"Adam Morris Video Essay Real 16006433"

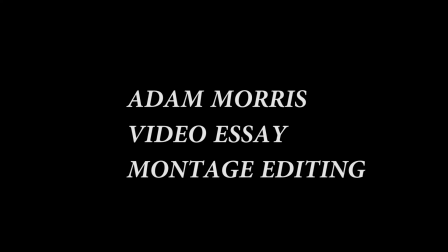My name's Adam Morris and my video essay is on montage editing.
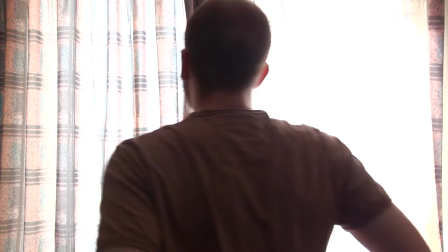Montage is a technique in film which is a number of shots which are edited into a sequence. This is used to condense time and information. This film technique is something that I've used a lot over the last 2 semesters in the projects I've made for film.
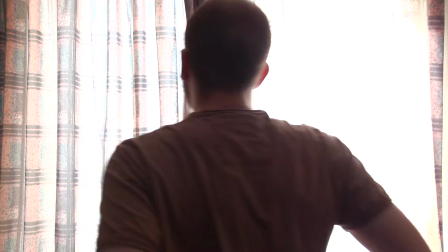It is also something I feel that I've improved in during this time as well. It is also a technique I will be using in my new short film. Firstly though, I will be looking at my first short film which I made called Betrayal.
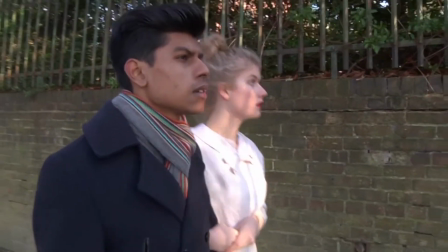For my first film, Betrayal, I tried to incorporate a montage sequence quite early on into the film.
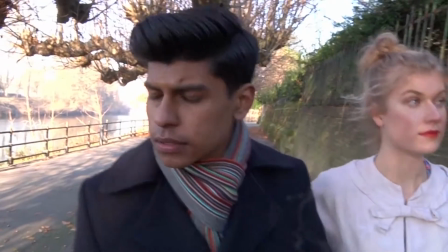This sequence was between a tracking shot and a still shot of our protagonist and his lover.
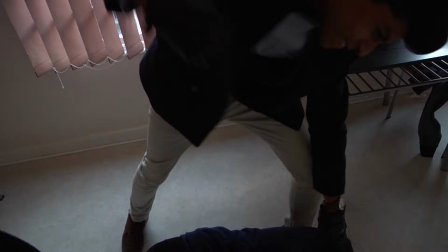The sequence I didn't feel worked too well, as it didn't actually show too much of a montage. It was only mainly of the protagonist walking because of a long tracking shot. I also tried a second montage sequence in Betrayal.
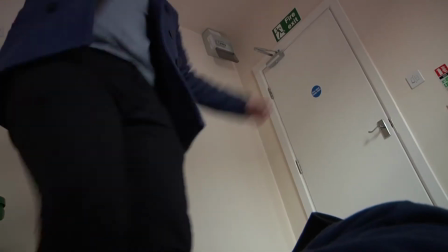This sequence was of the protagonist and his accomplice attacking
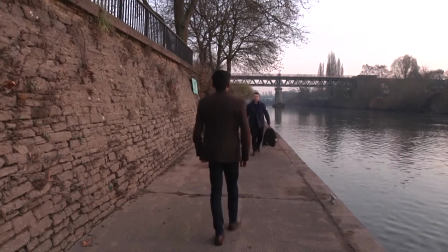a character and then meeting up with his accomplice and collecting a bag.
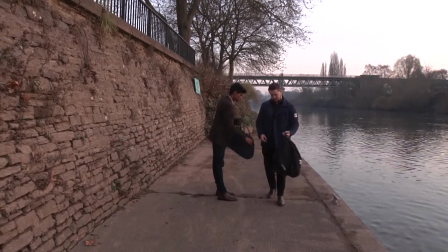Sadly, it was edited badly.
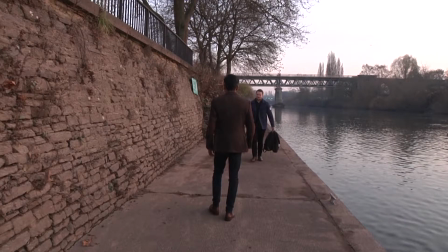It was edited badly because it didn't separate the fighting and the actual meetings of the accomplice with a bag, which drove the narrative. Sadly, I felt I could have incorporated the meeting of the accomplice in between the fighting montage, as it became tedious and tiring as an audience to watch.
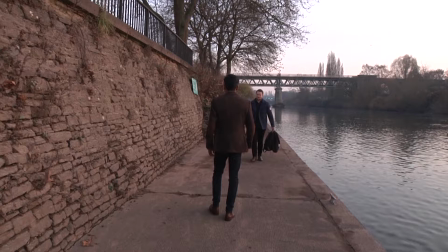I've now re-edited the sequence in which the protagonist is fighting. I've re-edited it to incorporate the meeting with his accomplice in between the fighting sequence. This is to allow the montage to still drive the narrative without it dragging out the fight sequence.
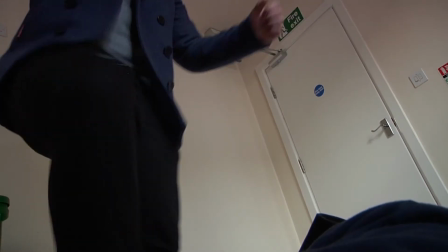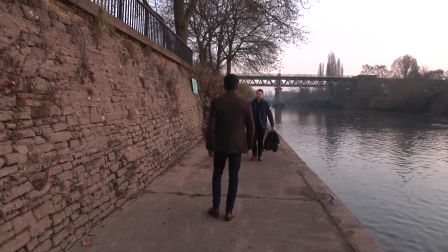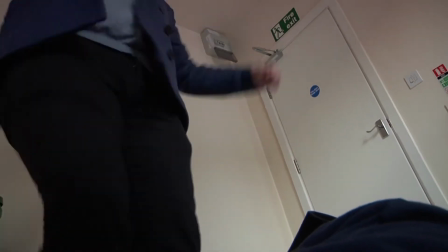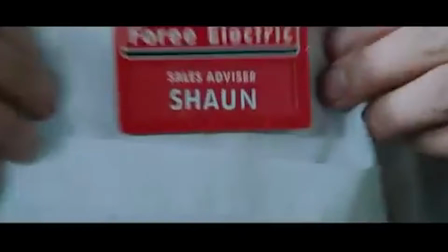I found some good examples of montage editing and quick cut sequences. These gave me the inspiration to use some of the techniques from the influences into my own work. One sequence I took a lot of influence from is the use of quick cut editing from Edgar Wright's Shaun of the Dead.
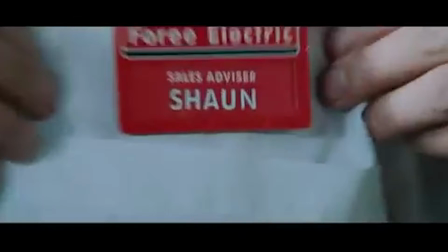The way he uses the quick cuts to drive the narrative and also make ordinary objects seem extraordinary by using extreme close-up shots influenced me to try the technique. Here is now a clip of Shaun of the Dead.
Player 2 has left the game.
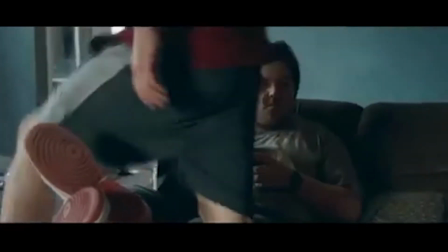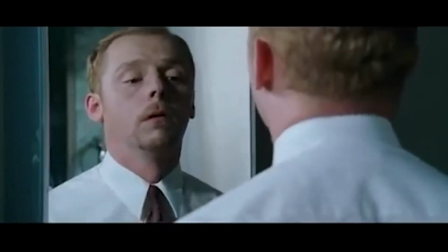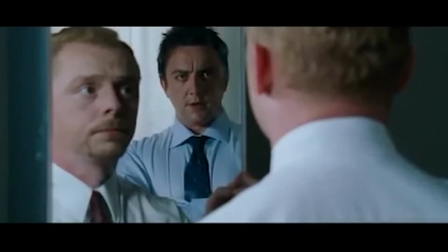You do know the front door was open again last night.
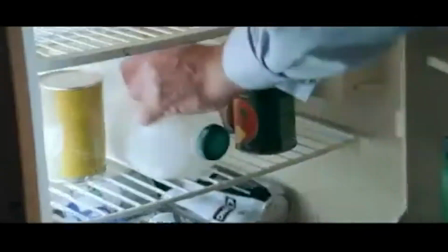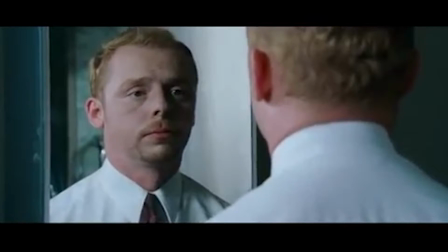The clip is a great example of quick editing, as it highlights a whole morning routine in a matter of seconds. Instead of having mediocre and long tedious takes of his morning, we see an intense pace of quick editing, allowing the narrative to be driven.
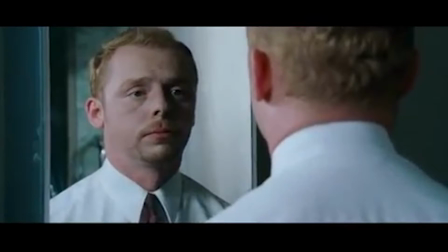The shot is broken up with some dialogue between 2 characters, but then quickly steps back into the quick cuts, proving this to be a great use of editing. For my second film project, I was making a film about someone who suffers with OCD.
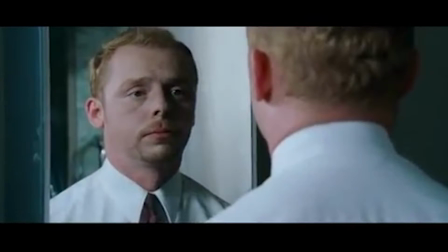I explored montage sequences as it allowed me to create a sequence of shots that were extreme close-ups of mundane household objects being used. Due to the nature of the protagonist's condition, we see him move objects into correct positions to satisfy his condition.
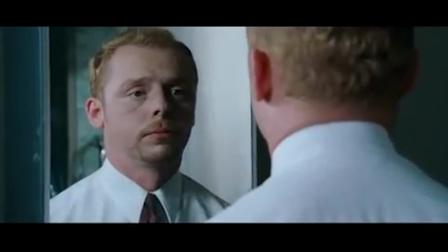I took inspiration from the director Edgar Wright for certain sequences in this particular short film. I mainly looked at the quick cuts of Shaun of the Dead and Hot Fuzz.